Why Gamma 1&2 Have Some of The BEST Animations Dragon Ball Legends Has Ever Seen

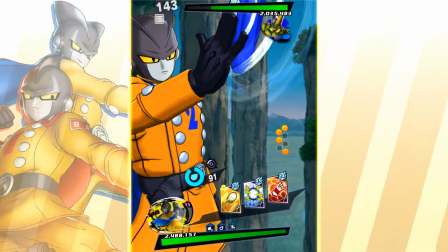[0:02] Number 2, we can do this! Let's do it together!
Looking across all of Gamma 1 and 2's animations, I started realizing why they're so good.
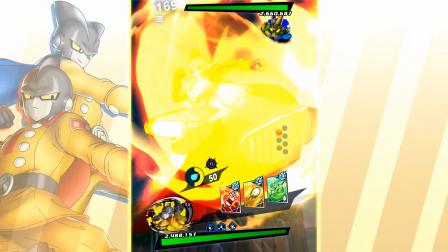[0:09]
And it's more than just technical quality, which they do have, but so do other characters.
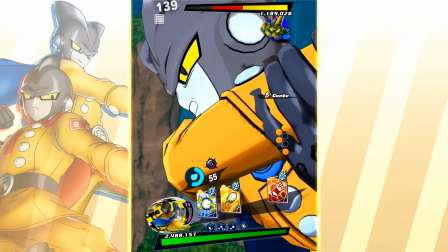[0:13]
It's the extra care and attention put into the choreography and cinematography that just takes these guys to another level.
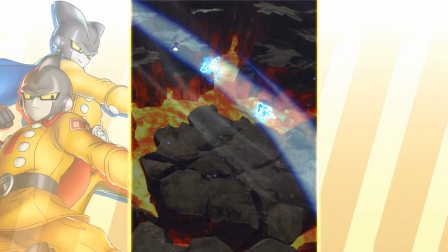[0:19]
It's the same reason why Goku and Vegeta's LF is so good. I should really cover those guys. Wasn't I going to?
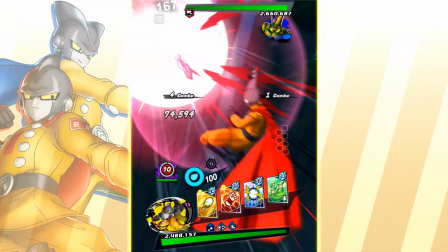[0:24]
Moving on. Now I usually try to fit the small animations in other sections for the sake of time, but being a tag character, they are going to need their own section.
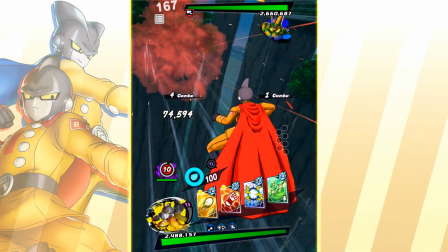[0:33]
Starting with their cover changes, and I hope you can see what I mean about the camera movements. We start by flying in, following a ki blast as it's coming at Gamma 1,
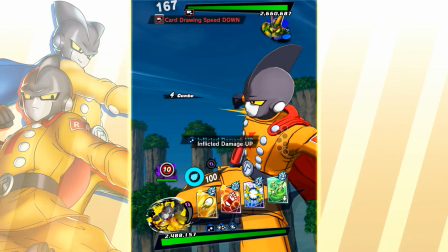[0:40]
into a close-up shot that transitions us into following Gamma 1 as he flies through the air dodging the blasts.
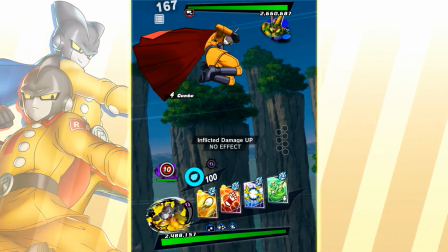[0:46]
And the sense of movement they're able to create here is fantastic. I also have to mention the detail put into the timing here.
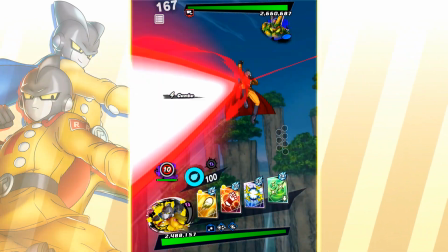[0:51]
This is a very quick animation that's supposed to have a sense of speed, but if it moves too fast, it can all feel like a blur.
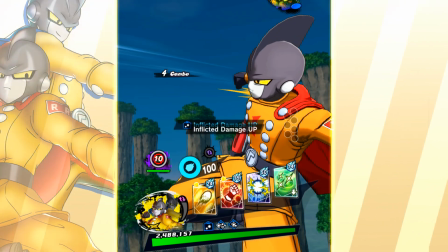[0:57]
What they did is hold on strong poses with a memorable silhouette for just long enough to give it impact, then move very quickly into the next pose to preserve the sense of speed.
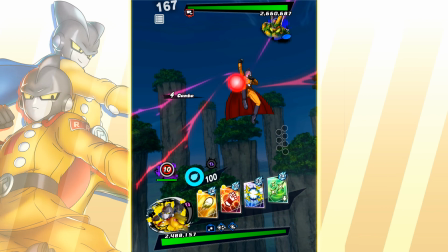[1:06]
And I haven't even mentioned the effects yet. The blast itself looks incredible with the rugged shape to it instead of being perfectly smooth.
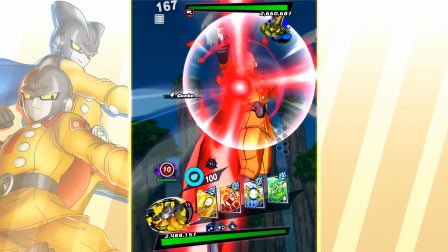[1:12]
And I don't even have to mention all of the effects going on here, but the lightning is so good.
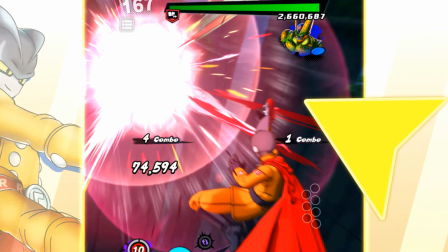[1:16]
This is a very small detail, but the orange sparks go well with the red explosion at the end to keep the colors interesting.
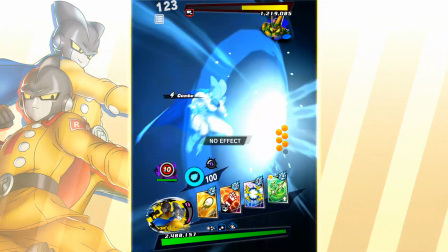[1:22]
See, I told you these were some detailed animations. Now, Gamma 2's might seem a bit simpler since there's not as much movement, but don't worry, there's still a lot going on here.
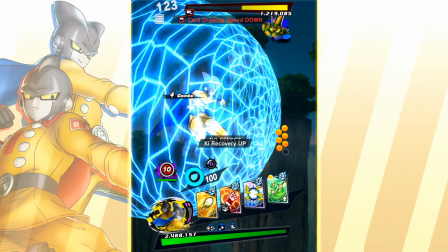[1:31]
First of all, we have this shield which looks amazing. The cracked texture is so unique.
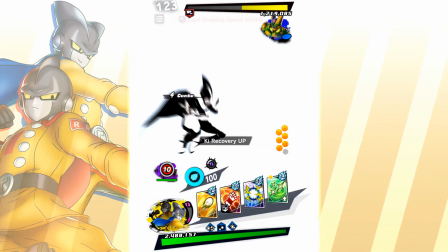[1:35]
Then this impact is used to quickly switch between these two drastically different, basically opposite poses, which is very satisfying.
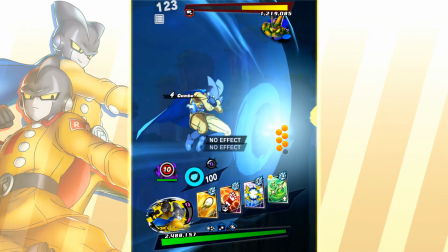[1:42]
Then we get this amazing second shield, which again contrasts the first by being very smooth.
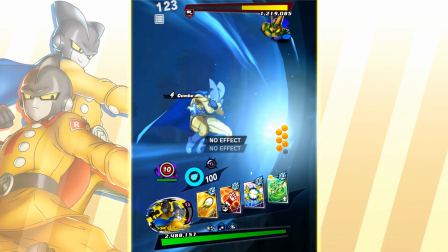[1:47]
There is so much detail put into the impact of the blast on the shield.
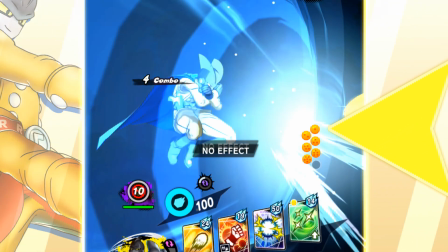[1:50]
There's the obvious standard kind of impact, which is great, but every impact also sends a ring pulsing through the shield like a ripple in water.
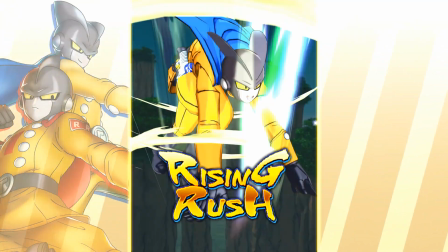[1:58]
Just incredible. Quick mention of their Rising Rush poses. Gamma 1's is alright, nothing too crazy, he's just kinda pointing.
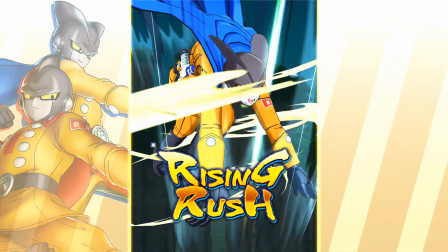[2:05]
But Gamma 2's? Now that's a unique and memorable Rising Rush pose.
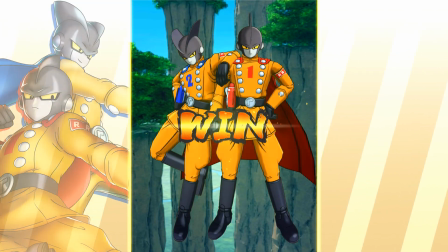[2:10]
Very cool. Their windscreen is very nice. The poses have a lot of personality and the movement is very smooth.
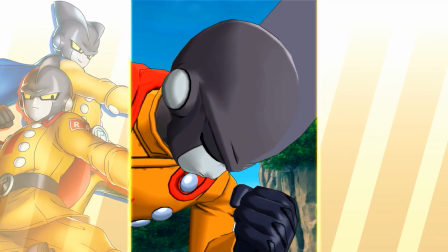[2:15]
The follow-through of Gamma 2 leaning on Gamma 1 is also very satisfying. Fun fact, Gamma 1 actually has a unique windscreen for after they use Core Breaker.
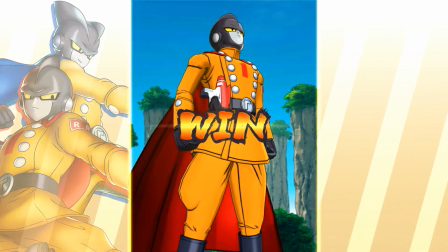[2:23]
It's nothing crazy, but it's a cool detail. Though it would have been funny if he had the same windscreen, but Gamma 2 was just Stalin'd out of it.
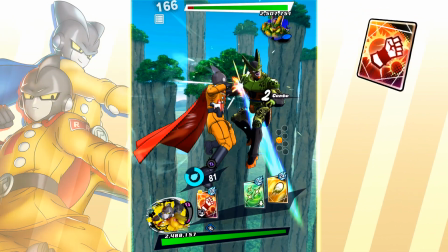[2:30]
Gamma 1's strike is simple, but there's good follow-through and weight in each hit. Slowed down, you can see he really just bops the fuck out of the enemy.
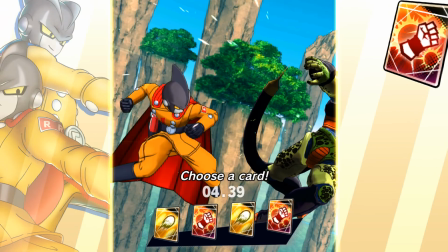[2:37]
Gamma 2 coming in is nothing special at this point, but it's still a nice detail that makes tag characters feel special.
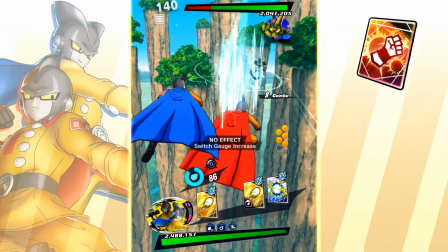[2:42]
Until I slowed it down, I didn't even realize that Gamma 2 does an entire front flip drop kick on the enemy.
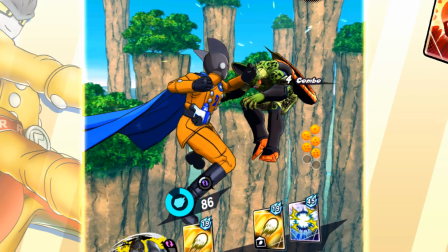[2:48]
His jabs aren't too impactful, but the pause in the middle does add a lot of interest in terms of timing.
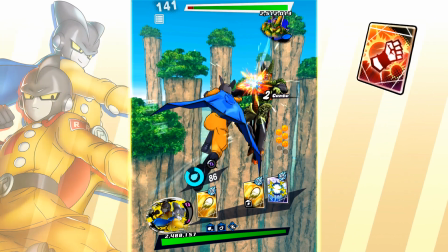[2:53]
Also, this really doesn't matter, but in both sets of jabs, the first hit, and only the first hit, use the exact same pose.
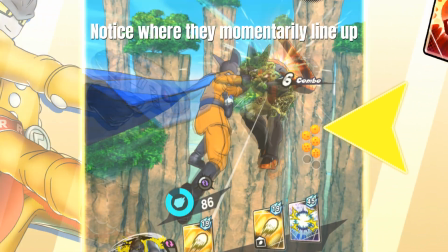[2:59]
It's not a knock against the animation, just a really interesting detail I noticed.
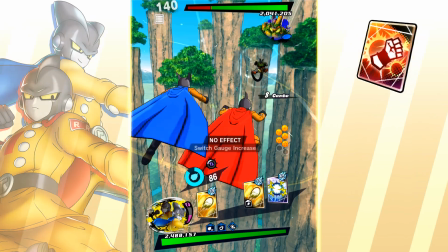[3:03]
Also, I think it's a lot more impactful when Gamma 1 comes in here, because the pose of them punching together is very cool.
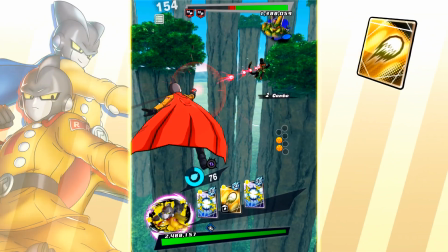[3:09]
But also, what is Gamma 1 even hitting? Gamma 1's blast has a nice and unique pose that stands out well amongst other blasts.
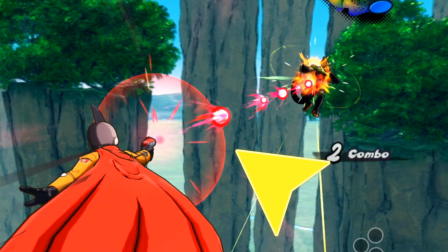[3:16]
And the effects of the blasts are also very nice, and I'm not going to complain again about the impact still being yellow.
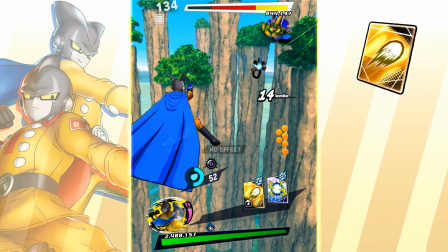[3:22]
The pose of Gamma 2's doesn't stand out as much to me, but it's still nice. I think they had trouble making readable poses with their capes blocking most of their body.
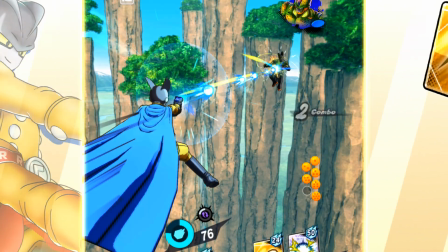[3:30]
And all of the things I said about the effects still apply, but blue. But someone didn't.
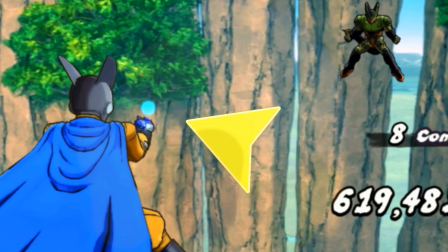[3:35]
Oopsie. Gamma 2's effects appear as he's still raising his gun. That's going in an animation details video and you can't stop me.
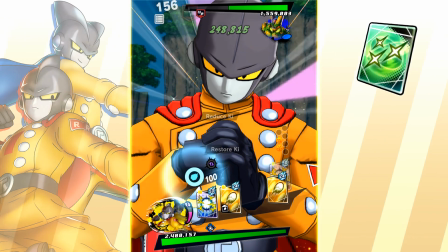[3:41]
I'm not crazy about this animation, but I do appreciate how well executed it is.
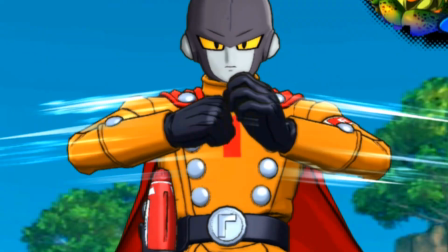[3:46]
The timing is very nice and there's a lot of specific detail put into the movement of the hands. They didn't reuse poses where they very reasonably could have.
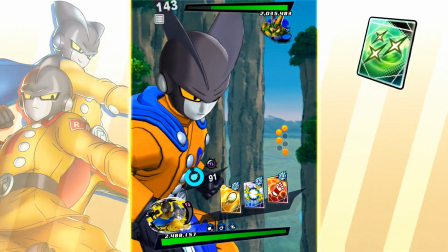[3:53]
You can tell they went all out on what is really a simple animation. I'd say Gamma 2's is a bit of a fancier animation that is also very well done.
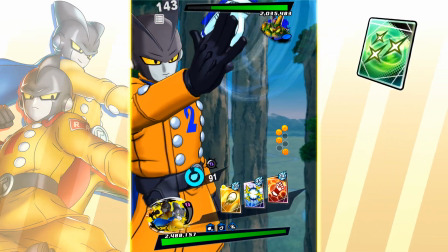[4:01]
The movement is so smooth and satisfying, and the effects are a nice touch.
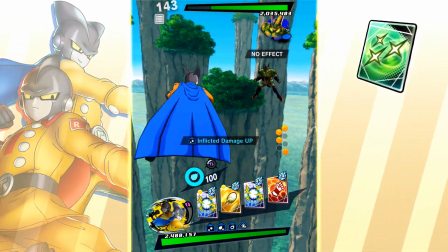[4:05]
Also, this does come up sometimes, but Legends doesn't reuse animation data from other games or movies.